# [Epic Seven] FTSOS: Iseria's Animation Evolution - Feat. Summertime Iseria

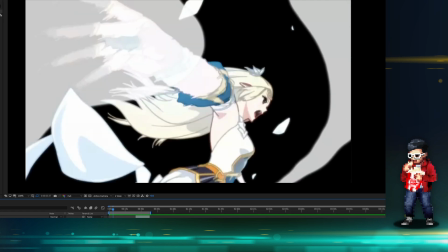I looked at the trailer, and if you guys know me, I'm very picky on like art quality, but the sound and how Epic 7 edited that trailer, Iseria's animation was one of the things that stood out.
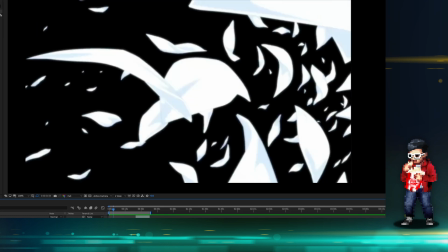Those flying swords with the glow, and then this S3 animation, it was so beautiful.
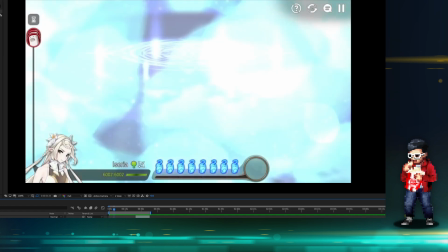I'm like, what the heck? This is a mobile game? And so I tried it out, and of course I eventually fell in love with it.
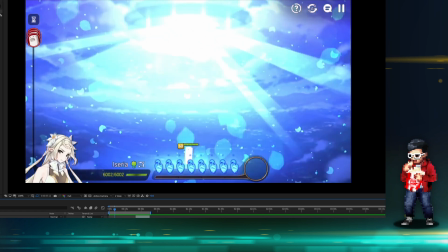And as you guys know, I've been doing this for like what, 3 years. So as soon as Global came out, I already started doing content for it.
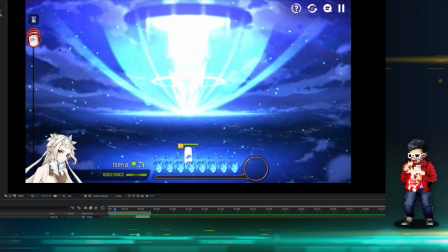But anyways, so it transitions back.
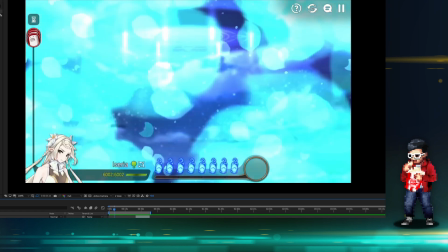So usually, like, because what you have to understand, like, is that in like the game itself,
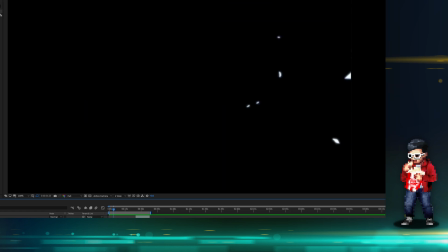the S3 animation does take a lot of work, hand drawn, frame by frame. Of course, when we say hand drawn, it just means that there's extra effort in it.
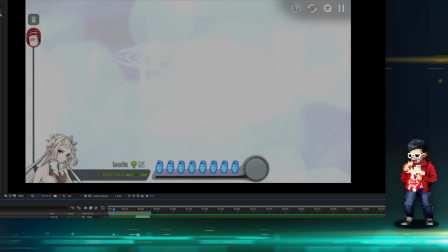I mean, it could be CG, which they're introducing a lot more now, like so Operator Cigarette and stuff like that.
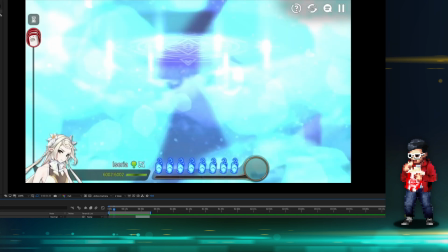They're introducing CG elements, which are flattened and compressed into video, right? So it's not real-time rendering of CG, but it's videos. But it transitions back because why?
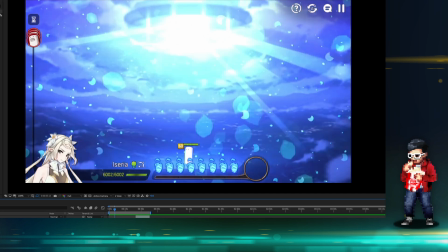Because they're dynamic objects that you still need to hit. So like in case of that sandbag there, it's still gonna be like, you know,
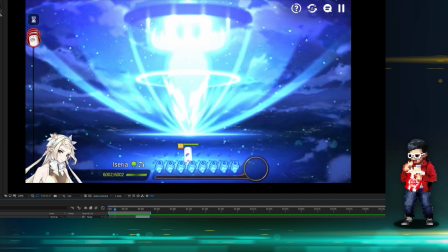like a Kron or whatever, or a Luna or an SSB or something like that. It's gonna be dynamic.
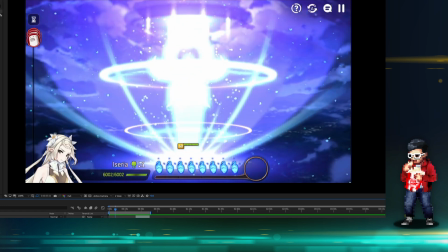It's gonna be interchangeable.
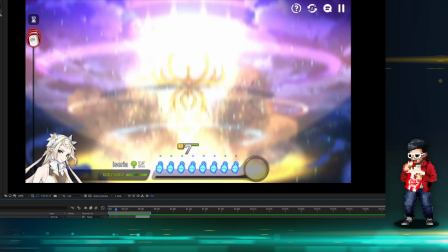So they gotta do these kind of like cool tricks where the animations can overlap, even with like insane effects, as you can see here.
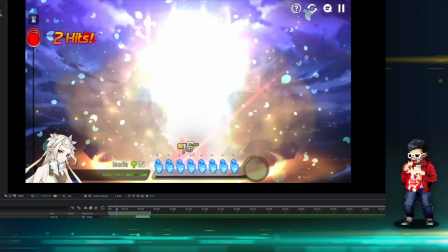Overlap with UI elements, overlap with dynamic objects, and for the time, this is a really good like animation.
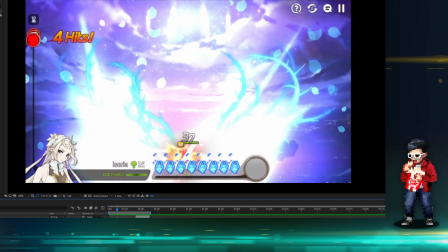It's very impactful. Now this is the kind of stuff that you know, really excites me,
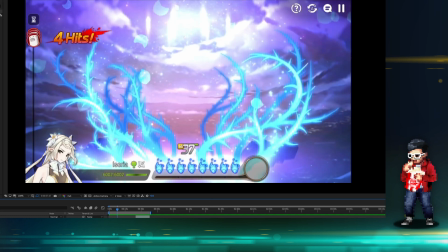and why Epic 7 is still one of the best in terms of, I think, mobile gaming market with all the anime weeb gotcha games right now. Epic 7 still has one of the best fidelity in terms of art and animation.
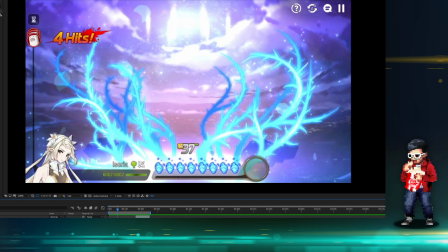I mean, look at this. This is old, right? This is old. And just look at the metaphors, the storytelling, of course.
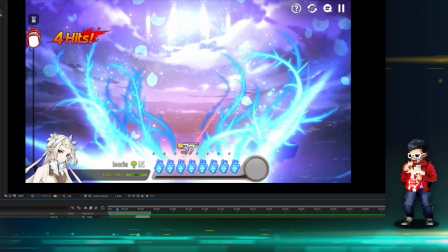Like, cause, you know, she says sword of flowers or whatever, and then you get these thorns and you get the leaf petals.
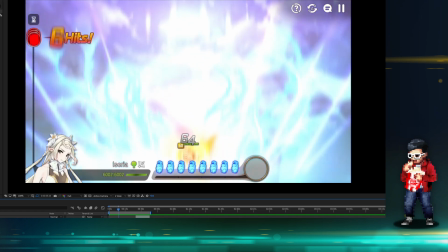But it's, most of the time, people don't notice those things, right? They notice the explosion. They notice that big sword coming down on their enemies.
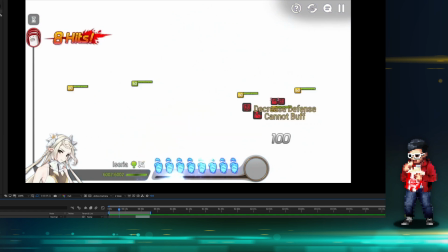So, I mean, this is really good. Now, this video is a breakdown of Seaside Iseria, so I'm gonna spend more time there.
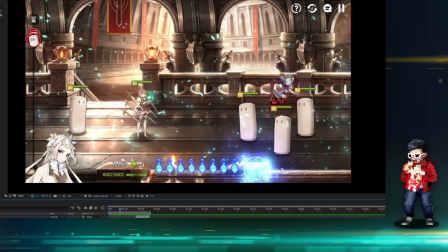But just notice and how it transitions out. There's particles of those petals, flower petals, leaving.
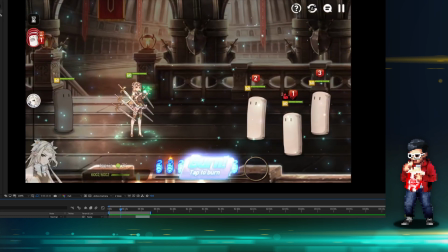So the whole time, you're very immersed in it, and sometimes you don't even pick up on those details, but you are just very sold on it, you know?
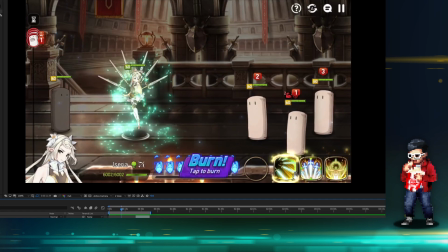And the particles that come out of her here also are very elf, like you see them in like animes and stuff, like forest elves, and like there's like I don't know what they are, like particles, like pollen or whatever floating around, but they're like glowy pollen.
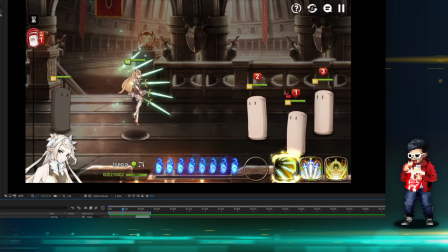So she really sells that metaphor well. Now Briar Witch Iseria also very nice. So let me just skip down here a bit.
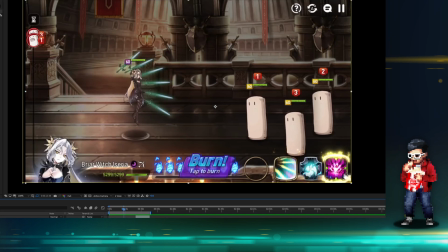I have a breakdown of their sprite animations, which I'll draw your attention to.
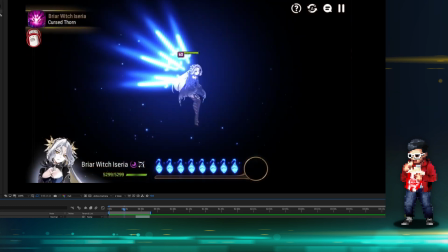I'm gonna play this a bit so you get the live. So she throws the sword up.
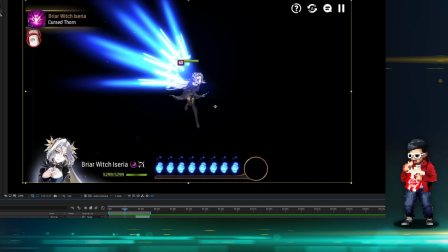So again, sprite animation, you see the health bar, you see the UI, the souls, and the CR boost and the menu items.
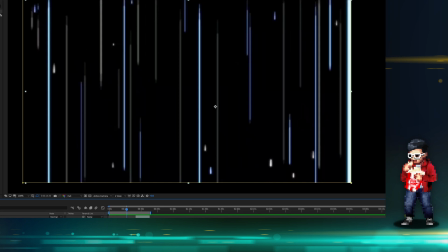Now transitions into the S3 animation. As you can see, the UI menu is the top right.
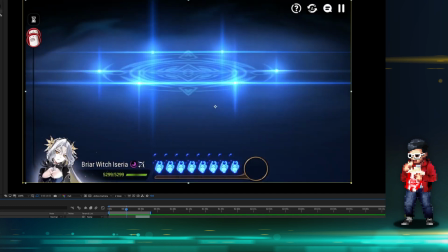So if you wanted to yield your RTA or World Arena, you want a top right game.
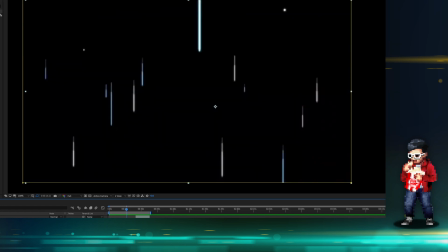You can't even do it when the S3 animation actually takes over. It's like it's inactive.
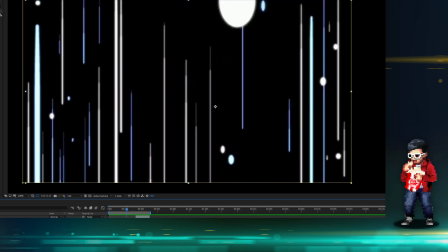They wanted you to experience the animation. I think that was like this episode 1 tagline.
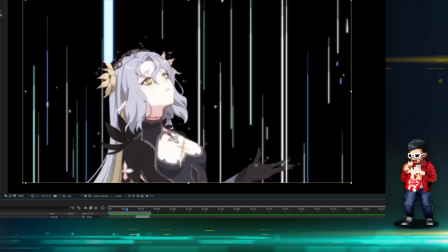Play the animation. I think that's what their old tagline was.
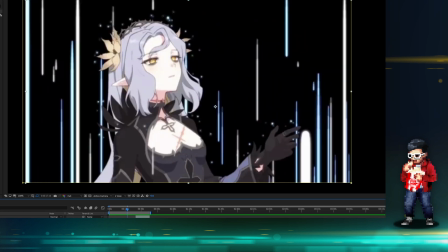Now, Briar Witch Iseria, it still looks really good. Of course, the storytelling of her background.
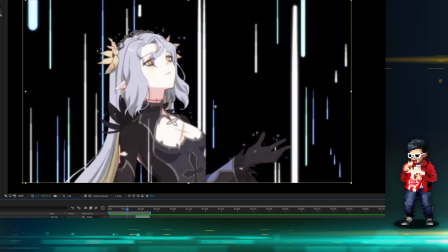So this like very depressive, depressing
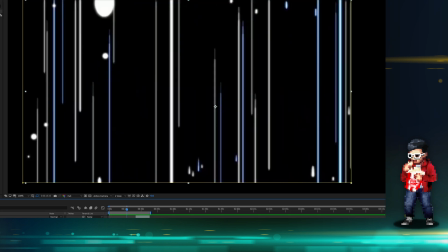animation with the rainfall, and how the sword thrown up actually comes down as rain.